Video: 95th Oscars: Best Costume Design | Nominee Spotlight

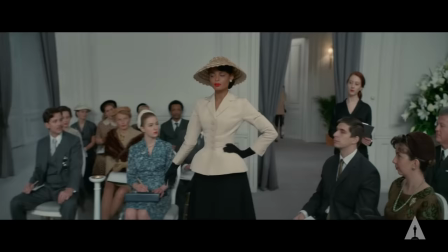I just love the idea of making a world. It's an art but it's also a craft. I've always been interested in history and politics and how that informs what we do, how we think, what we wear.
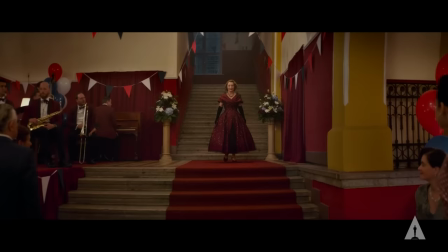Everything is interesting and informative to what people wear or wore.
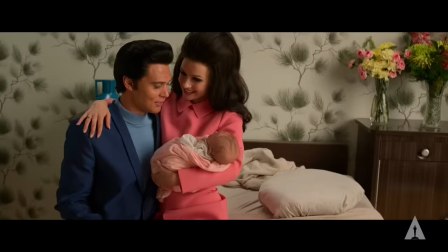My job is to help translate the director and the actors vision for the character
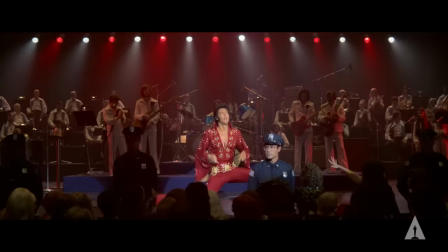and kind of help tell the story and also help the audience understand who the person is, where they are in time.
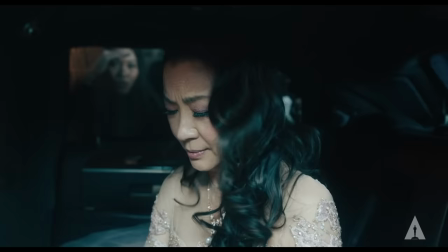There are the homages to Wong Kar Wai in The Mood for Love, but also references Michelle Yeoh, the actress.
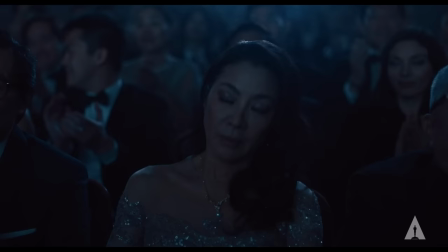She had suggested some brands that she liked and one of them was Elisab. They had graciously sent some dresses for us to borrow. The one that we see is the one that we thought worked the best for the scene. We did submerse a lot of clothing in the water.
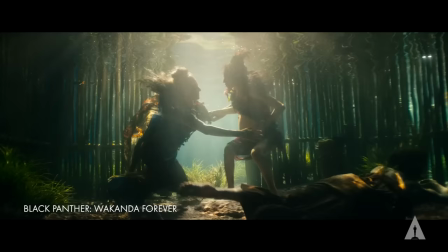We needed to be honest about what happens when things are in the water and how do they move.
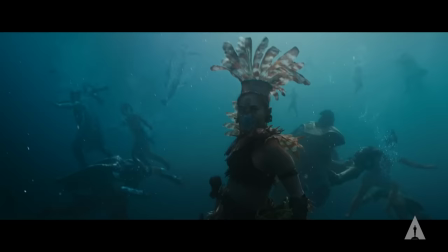So we informed VFX. It wasn't VFX informing us. It was the other way around.
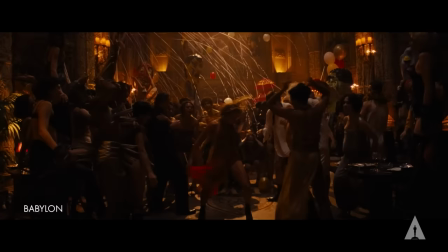It started out as a concept of red. It was a work in progress and it took us about six prototypes, but eventually we narrowed it down. Everybody keeps on saying it's a dress and it's not a dress. I call it a play suit, and it's shorts.
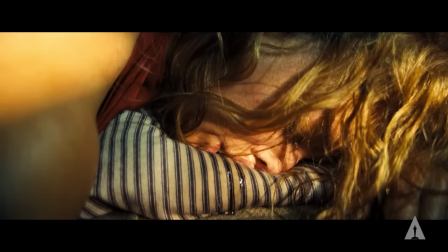The idea was that it was Nellie. She had very little money at the time. In my mind, she cobbled it together.
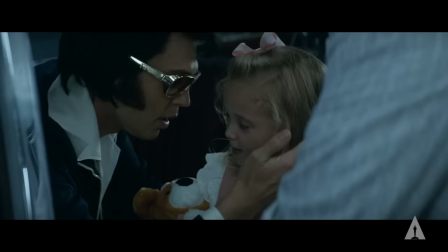If you have good costumes, you should be able to read more into it than just that person is wearing a red shirt.
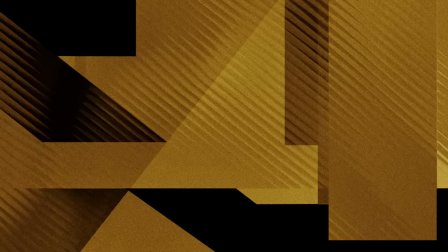You should be able to feel who the person is and where you are.